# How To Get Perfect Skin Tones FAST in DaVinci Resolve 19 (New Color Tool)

In this video, I'm going to teach you how to get your skin tones dialed in quickly inside DaVinci Resolve. And if you're looking for a more in-depth way of like color grading, we also have a tutorial on the channel for that.
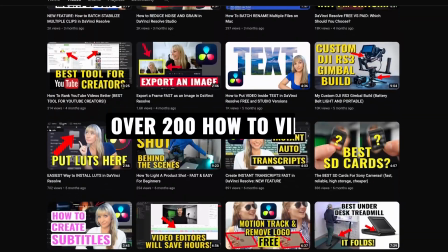If you're new here, we have over 200 videography related videos, so lots of content for you to learn from. And if you want to know any of the music or the gear we use to make our videos, all links are in the description. Let's jump in.
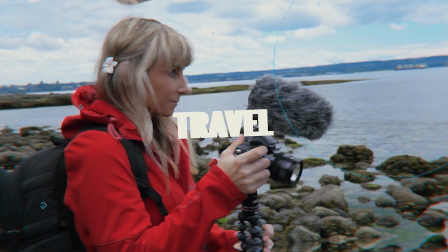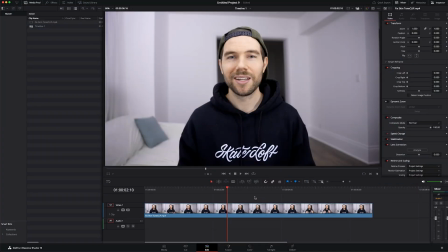Okay, with Resolve loaded up, I have a clip here in the timeline. This is just a clip of me on a white background from one of my older videos. And I'm going to show you a new way in DaVinci Resolve to color correct your skin tones very quickly.
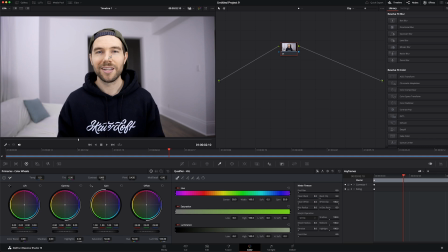Even though the old way was somewhat fast of selecting your skin tones, isolating them, and then working with it this way, DaVinci Resolve 19 introduced a new tool called the Color Slice, which is right here.
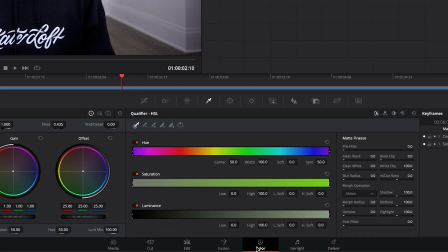That's in the color page beside the curves.
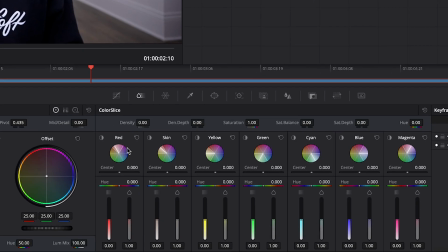And this gives you a whole bunch of new options to quickly change things in your footage, such as your red tones, yellow, green, cyan, blue, magenta, as well as this skin tone area. And then there's a few settings at the top that apply to the full frame. The first thing I'll show you is how to isolate the skin tones by holding on the highlight button.
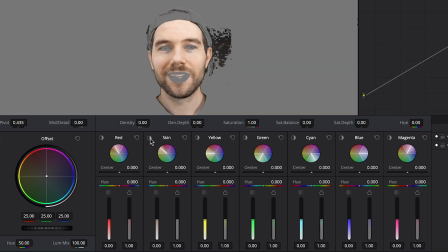And that will show you what Resolve thinks the skin tones are. And it's done a pretty good job. It's excluding the hat, the shirt, the lips, eyes, and the background.
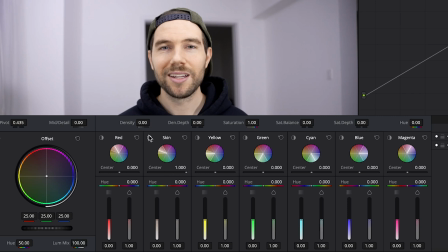And if we move this all the way to the right, you can see that it does a worse job. And if we move it all the way to the left, then the edges of the selection becomes a little more blocky. I would avoid going all the way over, but minus 0.6 or 7, I think, is a safe place.
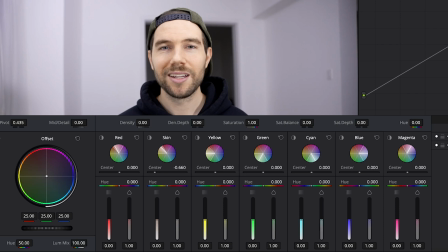Depending on the footage you're working with, you're going to want to make different changes than what I will do for my clip. For this one, I shot it slightly overexposed, and the room itself is just sort of a white living room. And because, as I said, it's a little bit overexposed,
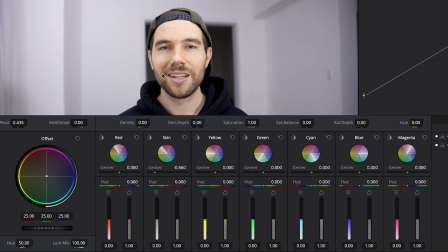I've lost a bit of detail in sort of my forehead, the cheeks, and the skin tones themselves are pretty light. So we'll keep that in mind when we're making some changes. You might be working with footage where it's exposed better, or there's a wall reflecting a certain color onto the skin,
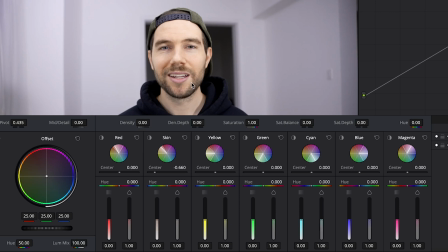and you'll need to make changes accordingly based on your footage. The first thing I notice is we're lacking a bit of that natural reddish that comes in skin tones. So let's go to the hue and we'll increase it a bit. And it is subtle, but when we add some saturation, it will pop a little more.
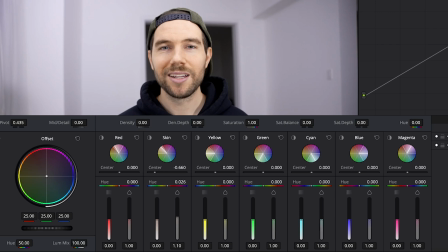So we'll go up with this to about 110. And if we turn off the effect, you can already see what it's doing. And then next, I'll show you my favorite tool in this new section, which is the density slider.
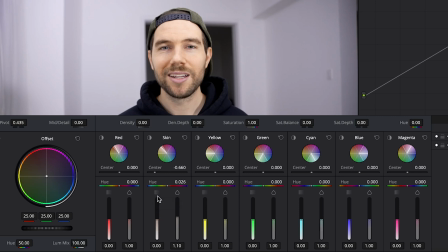And this can drastically change your footage. If you go up, it will make you older, or it will make you look like you're sunburnt. Either way, obviously that is too much of the darkening in all the details.
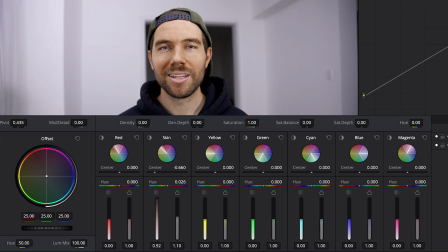But if that's what you're going for, let's say you're creating a film and you want your character to look older, this can be a very quick and easy way to do that. But then if we go all the way to the bottom, this is actually what I'm excited about, because this is a good way to soften the skin tones and hide some of the imperfections.
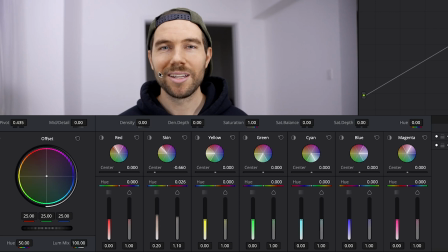Like maybe there's some blemishes or wrinkles or changes in color that you're not happy with. So let's go ahead and drop this to the bottom. You'll see that it blows out all the skin tones and blends in all the tones a little better. So I think that's probably a little too extreme. So somewhere around minus 0.4, I think, looks good.
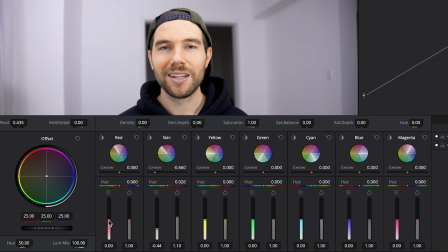And then on the overall frame under the red section, I think we will drop it again. And keep in mind, while the density slider is nice in hiding some of the detail and softening up the skin, it does remove some of the color tone. In this case, some of that red that we were trying to get at the beginning.
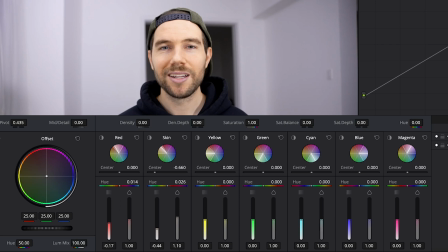So in the red section, let's increase this a bit, maybe 0.04. And also in the red channel, let's lower the density as well by just a bit.